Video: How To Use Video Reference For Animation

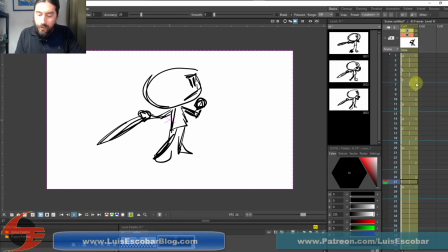3172s
Still too slow.
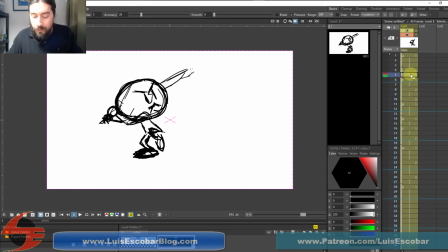3177s
So I am at 24 frames.
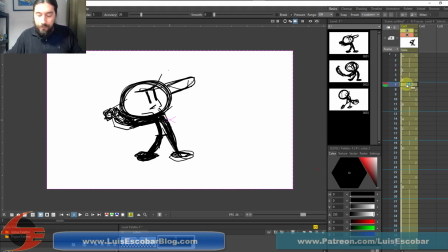And it's too slow still.
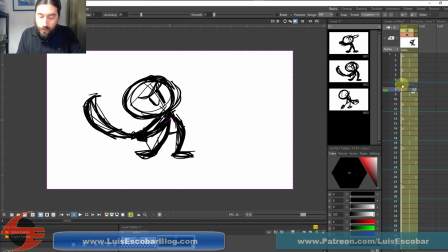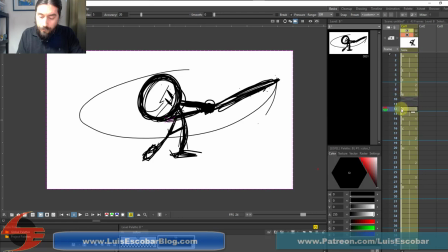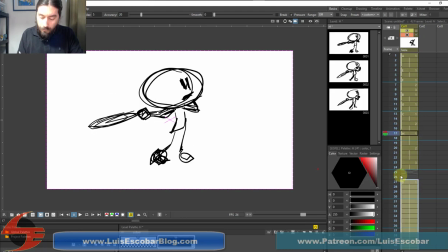There we go.
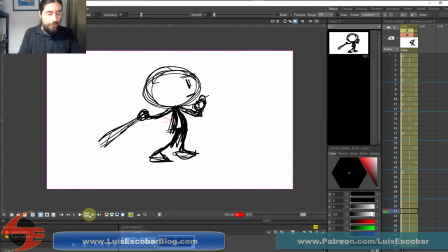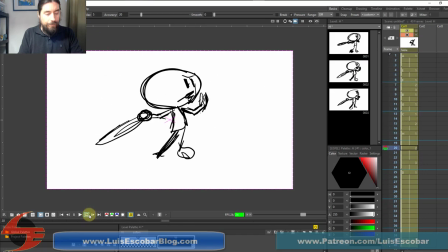3233s
Bam. Bam.
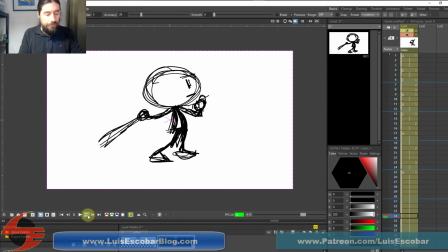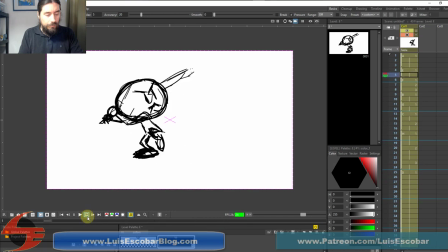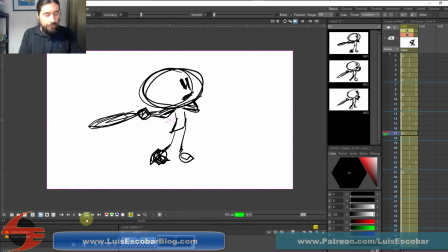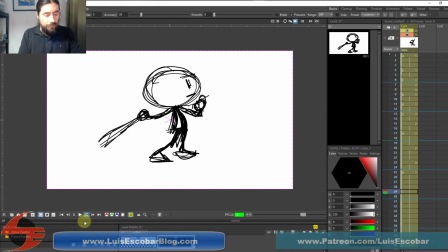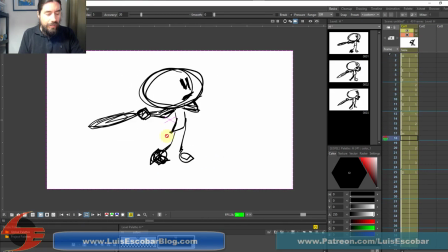3257s
So notice how nothing is stopping all at the same time. This stops first, then the arms, and then the head,
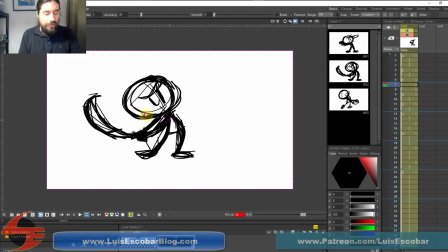3264s
so that it feels much more natural instead of everything stopping all at the same time.
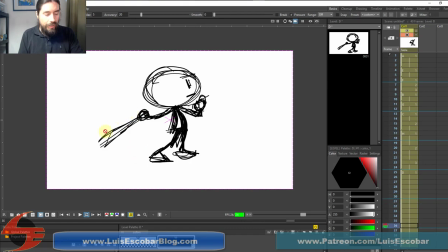3273s
And the speed was everything. How fast it went. Boom.
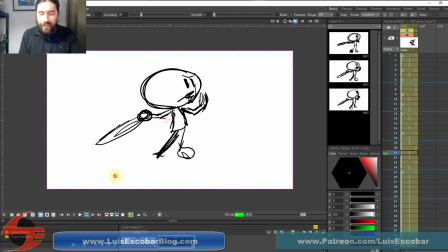3278s
Boom. And it could, I think it could even be faster than that.
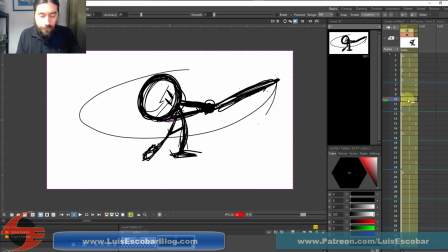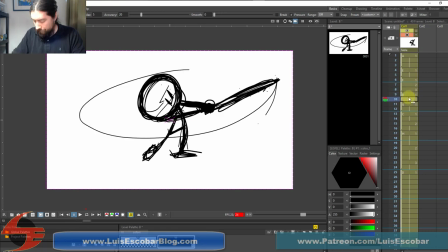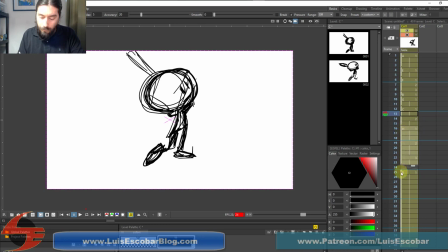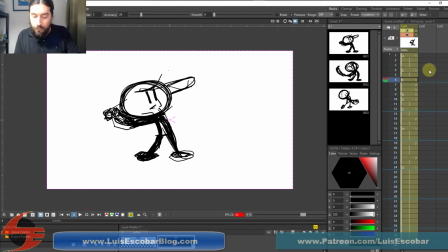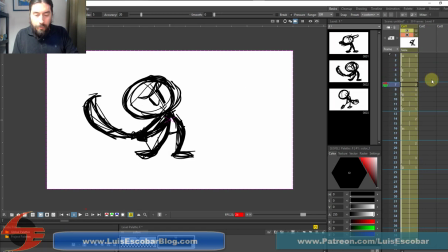3325s
That's pretty fast.
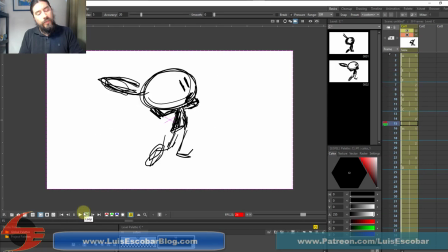3330s
There we go.
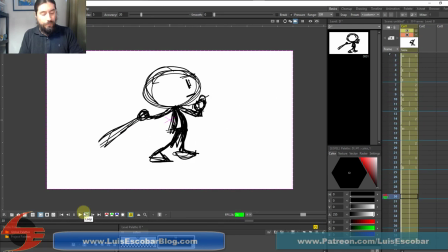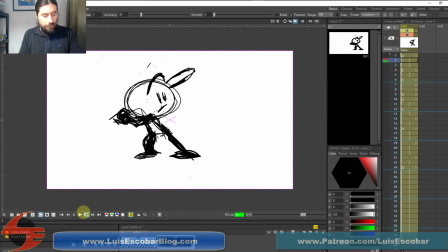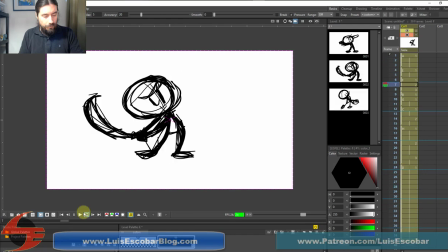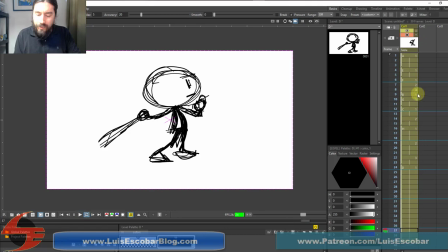3358s
Wonder what happens if I get rid of one of these.
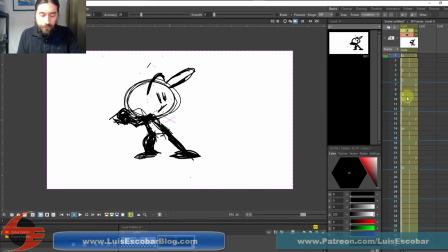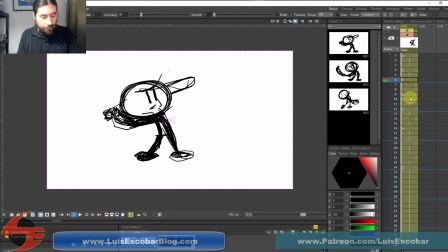3369s
Like this one.
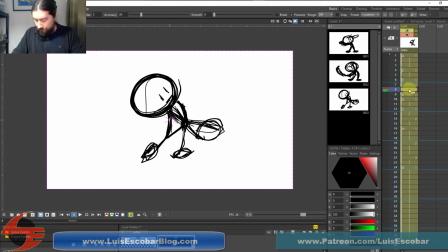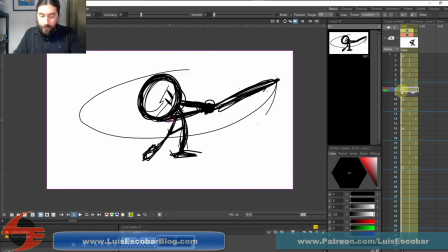3377s
Just got rid of it.
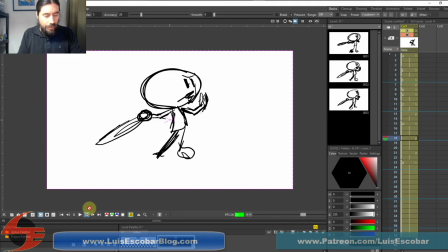3391s
I actually like that better.
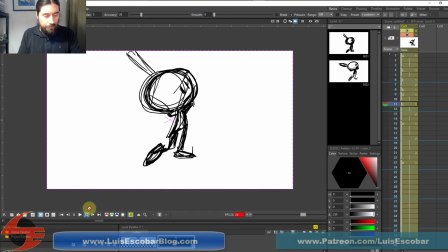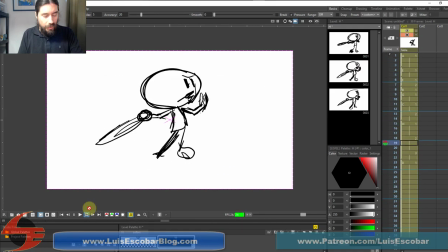3400s
It was slowing it down too much.